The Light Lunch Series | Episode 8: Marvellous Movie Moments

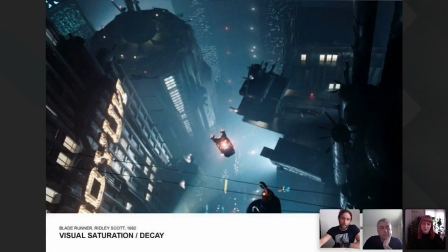[30:51]
So it's all you know, And then coming through a bit more, same year, 1982, taking on board the influence from what is arguably the Metropolis backdrop of sort of dystopian future,
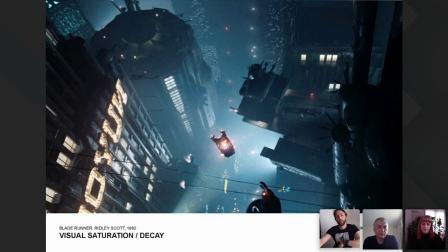[31:09]
you have this sort of visual saturation or decay of the world as it's seen in Ridley Scott's Blade Runner. I think the lighting plays a heavy part in this movie in terms of
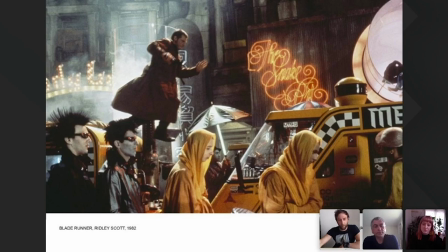[31:24]
sort of a character within the story. It's not, it's almost, it's sort of, it's too much. There's too much lighting. There's too much advertising. There's too much saturation. I think everything's quite overwhelming.
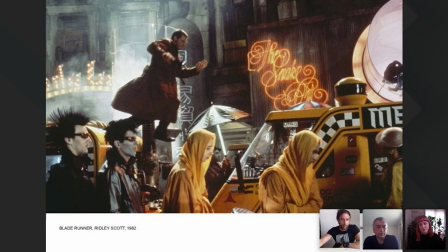[31:41]
And I think that also brings upon it a sense of disorientation, which, you know, whenever you look at any dystopian future, there's always a layer of over-information or over-saturation.
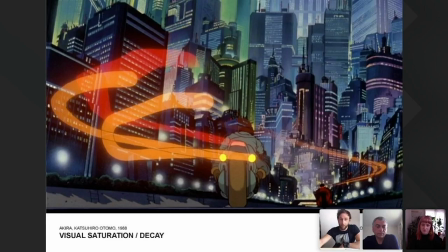[31:54]
which is reflected in a movie that came out a few years later in 1988. One of my personal favourites as a child growing up was Akira. It's an animation, but it relies quite heavily on that sort of luminous characteristic of lighting.
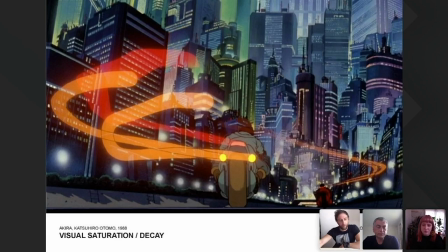[32:12]
There's a number of scenes in the movie. It sort of rotates around some sort of punk kids that are growing up in this decaying future. and they just ride about motorcycles,
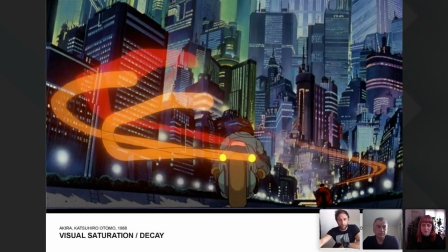[32:24]
they're like a motorcycle sort of gang, but what I loved about it as a child is their sort of attention to detail in terms of the sort of long exposure of the taillights of some of the elements, so the sort of the lighting really sort of fed into
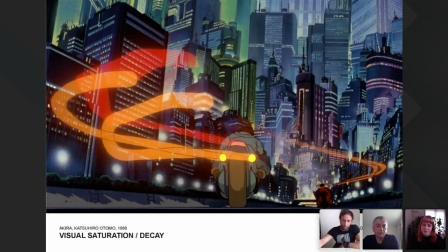[32:40]
the story as it unfolds as another layer, it was like considered all the way through and
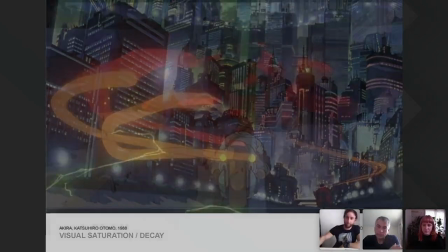[32:47]
evident in these taillights and
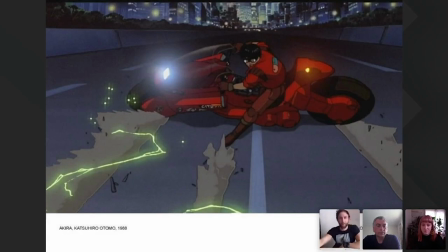[32:52]
also these you know you can see that headlight is is you know massively bright which I always think is fantastic in cartoons and you can convey intensity like light intensity as well
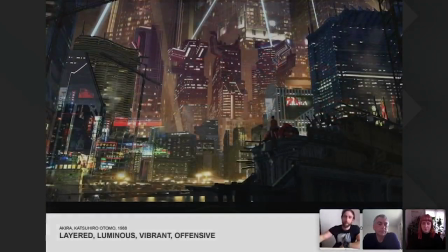[33:04]
as with the sort of electrical discharge coming out from it and again the cityscape this is
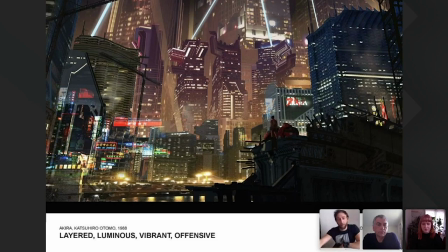[33:12]
same movie this is that sort of neo Tokyo in the future and it looks you know a a lot like sort of the Blade Runner. So it looks as though there's sort of the future to come, there's a common language here. So let's not, you know, pollute the skies with lighting as much as possible.
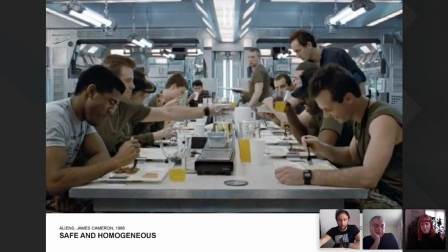[33:28]
And then in any science fiction or any sort of movie, lighting plays a huge role in terms of character. Traditionally, safety is homogenous, typically warm, but definitely homogenous,
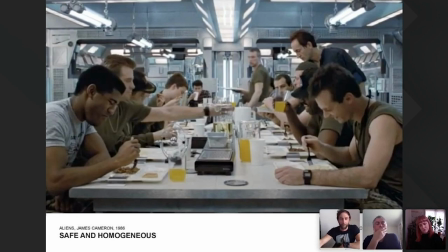[33:42]
as seen in Aliens, which is a fantastic movie by James Cameron for I think anyone of a certain age but
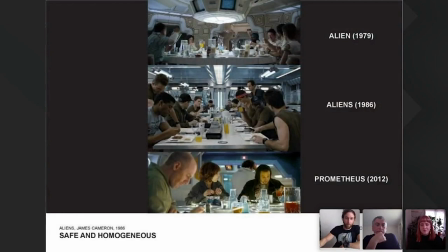[33:49]
this is when times are good as you can see in all of the you know sort of aliens that have come throughout the years there's always that moment where times are good and everything's sort of evenly lit and well balanced in a friendly understanding
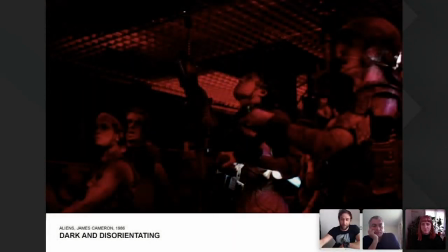[34:02]
and comprehensible way and then as soon as things go wrong you normally end up with with a very monochromatic, very contrasting scene in which you can't see anything. And what you do tend to see is the last thing you'd want to see, which is shown here.
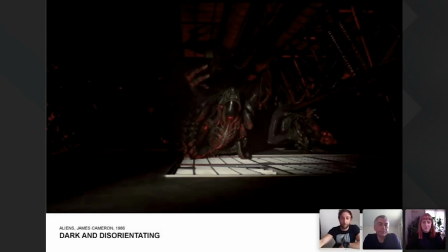[34:23]
If anyone's seen this movie, this is one of the best points in the film when they're in the walls. They're within the room, it's a classic.